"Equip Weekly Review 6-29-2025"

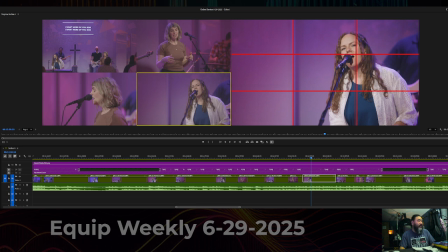All right, service sections. Let's find section C. There's a little bit more that I wrote down for section C.
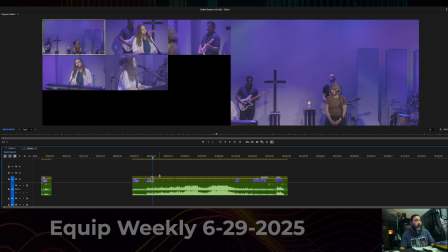And all right, so take a look here. I did end up using the shadow camera this week, just because it looked really good. So that's what we're doing.
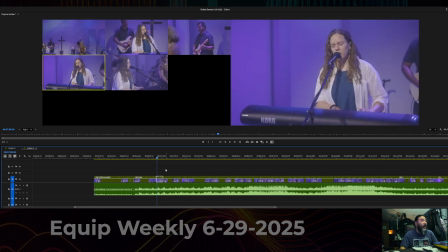All right, so 831 is the first note I have.
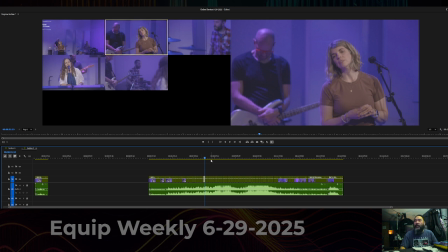Way too far. 831, camera 2. All right. So, let's take a look here.
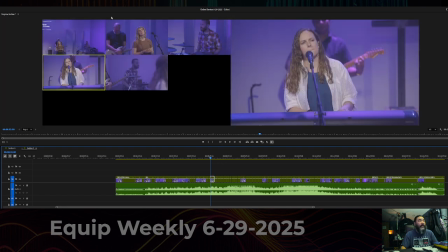We want Sarah Beth over just a little bit more, I think, because I think that's kind of where she stays for the majority of that shot.
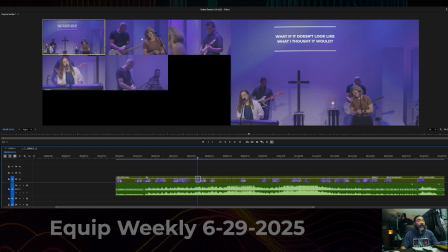Yeah. So camera 2 is right here. Right here. So we want Sarah Beth to be moved over just
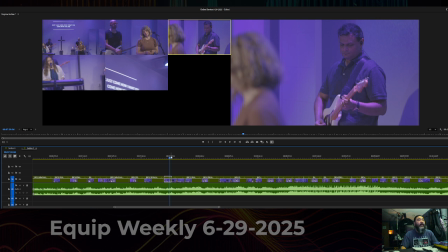even center would have been a little bit better here. I think I used that shot.
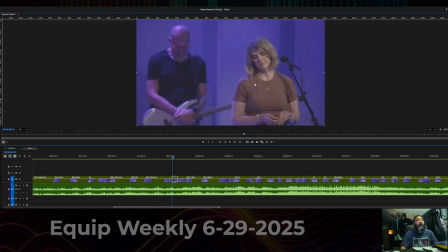There it is. All right, so she's looking this way, but let's we can see that the microphone is pointing this way and she's facing this way, so it might be better to split the difference and
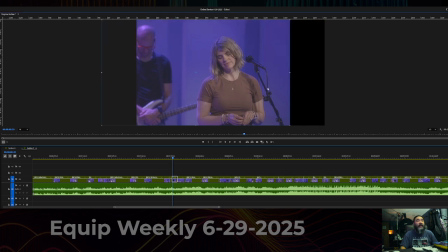like move her even here and slightly to the left, just so it doesn't feel like It feels a little bit more composed. You might be trying frame within a frame, but frame within a frame works when it's in the foreground, not the background.
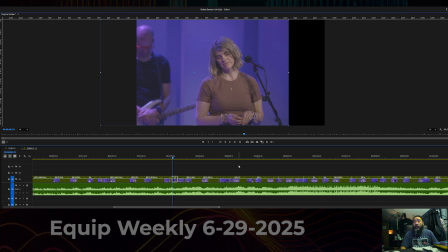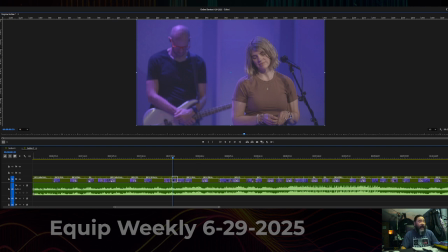And that's all I have to say about that. Let's move this over here so we can have that.
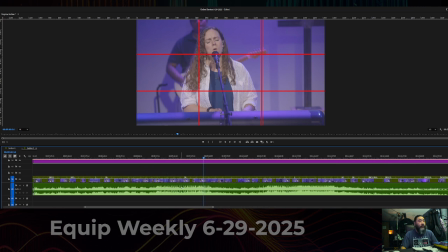All right. 9:45.
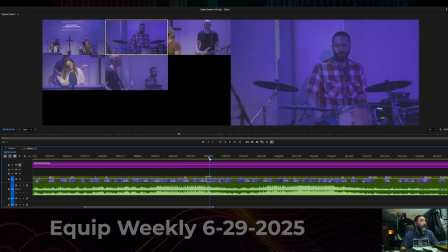I like the dance looking directly at the camera, right where I stopped it. All right, so move. Let's. This is a good shot.
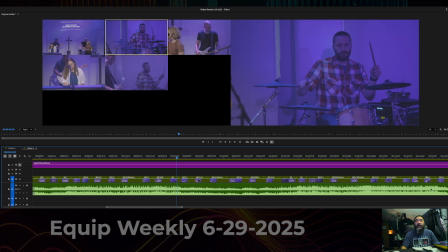But Dan is facing this way, so if we could move him
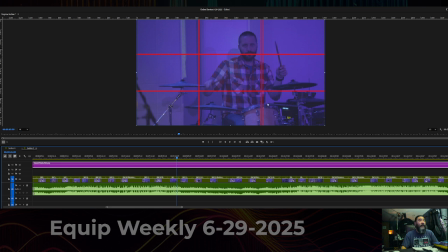just. Oh no.
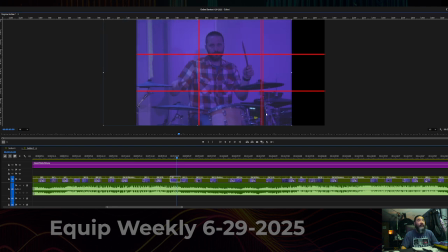Over here a little bit, like with all the drums in there. It almost makes sense to count that as a whole. So kind of have him have the drums and Dan be the whole piece and not just Dan.
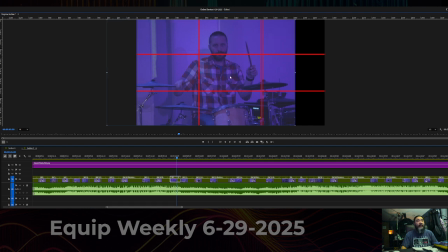So move him just a little bit to the left in that third. So the drums as a whole is in the third there. If that makes sense. I hope that makes sense, because that's all I'm going to say about that.
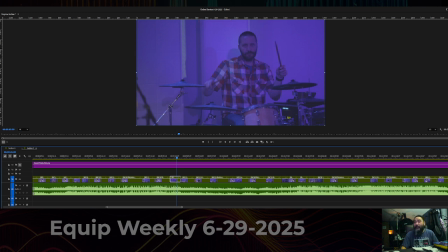All right. 10:06.
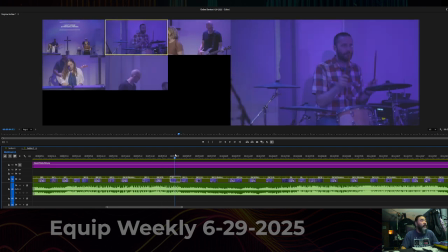Camera 4.
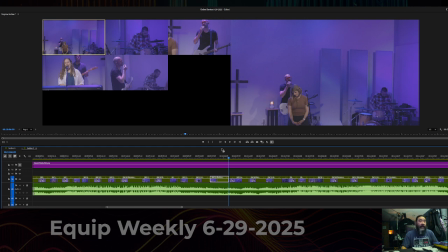All right. So let's full disclosure, camera 4 was me. I was on the worship leader last night, and let's take a look at camera 4.
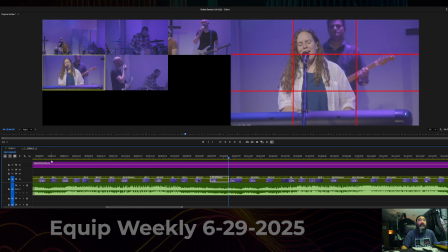What is wrong with this shot? She's in the wrong third. I did that wrong. I did end up fixing it later, I think. But so, especially from the angle that I was pointing at, I was kind of over here.
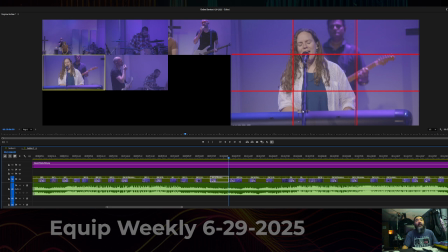So the microphone is pointing this way. So down and to the left.
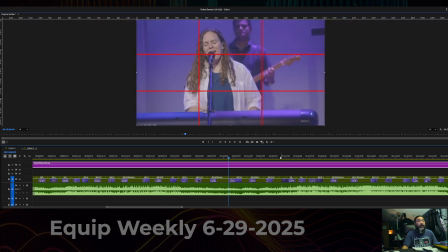So I should have put her over here.
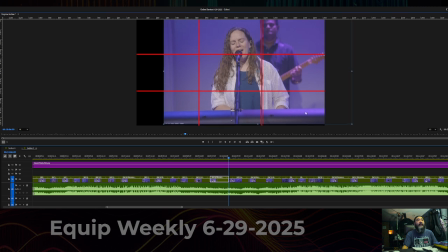At least a little bit closer to that way. We get, if you're unsure of which way they're facing, find a line of which way, find a line pointing some way.
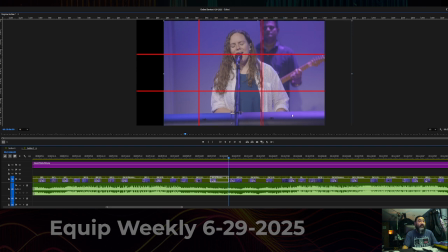In this case, it would be the microphone, and that would dictate which direction he's facing. So, I mean, if we go too far over here, it feels a little bit empty. So maybe right around here, split the difference just a little bit, so it feels a little bit more, a little less, a little more looking room, but also not super uncomposed.
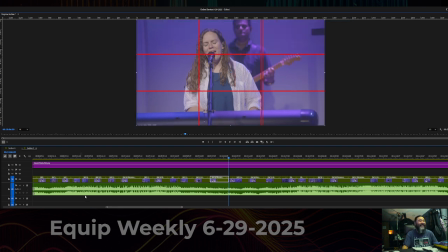Good job, Sam. You screwed up. All right, let's turn that off. All right, let's move to 10:28.
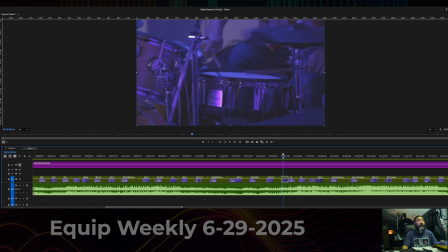Oh, yes, I love this shot. Camera 3. This is exactly the kind of close-up shot that we're looking for right here.
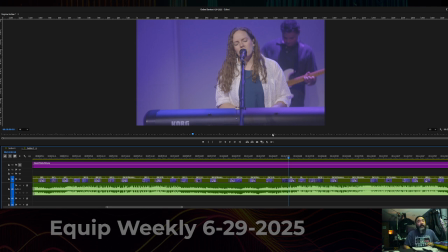We've seen Dan multiple times, and so now we can see up close what he's doing. And those are the moments that we get to create that if you were there, you don't necessarily get to see unless you're watching in the video.
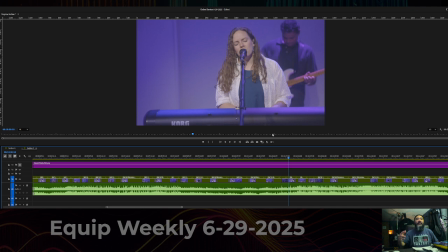So those are the moments that are really great to have, because it's an experience that, yes, you could walk right up to Dan and watch him do that up close. But this is an opportunity that you wouldn't get in person either. So that's part of the allure of being able to video it.
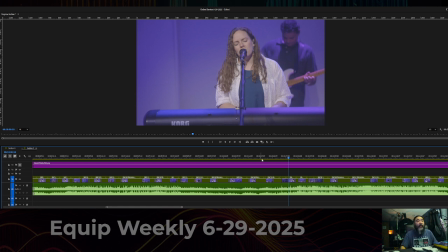All right. 10:34. All right.
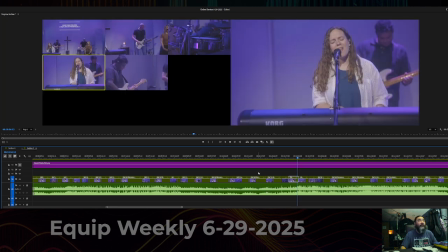Camera 2. All right, so Andy is facing this way.
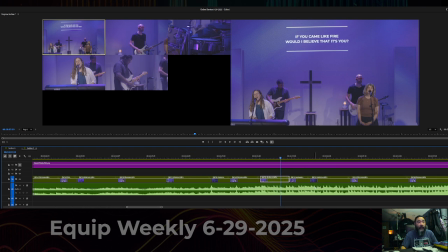So I think I used that shot at one point. Maybe I didn't. All right.
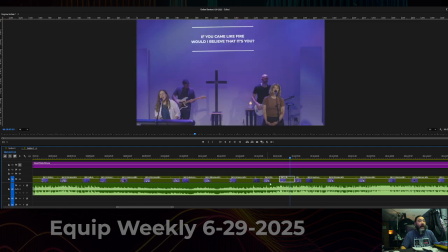So let's take a look at this shot of Andy. He's kind of centered to the right, and he's facing this way.
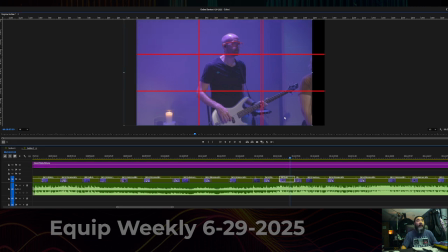So, not to beat a dead horse, but we want to move him over at least this much,
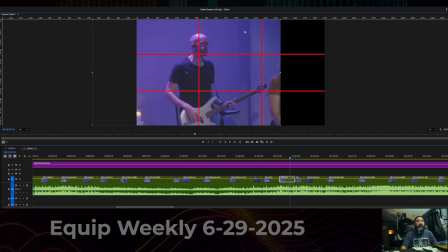if not this much, and then Sarah Beth would be in the shot, and if Sarah Beth is in the shot, that third actually gets moved over this way a little bit more because she's almost a barrier.
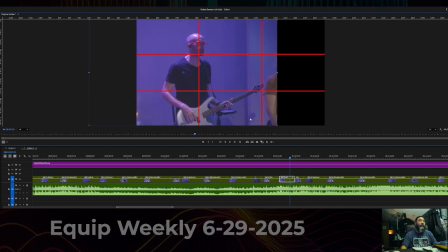So, I mean, we don't have to go all the way over there with like that, but maybe just a little bit closer to the left there, so we can. So it feels a little bit more
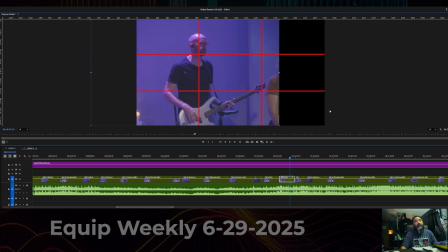composed, and there's just enough looking room for him to not create tension.
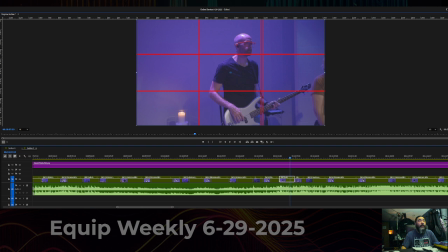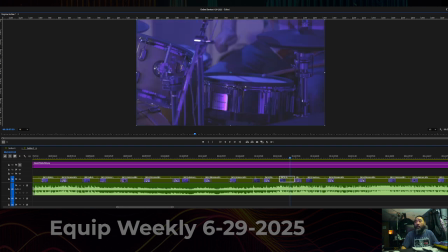All right. And camera 4, that's me. 1140.
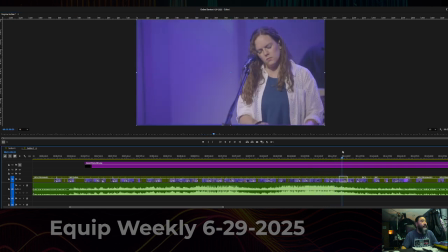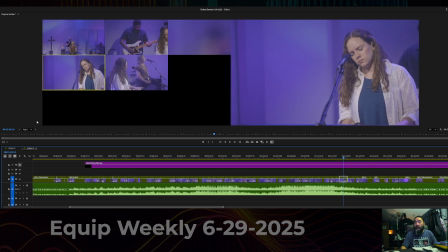All right, so this is me. I should have pulled.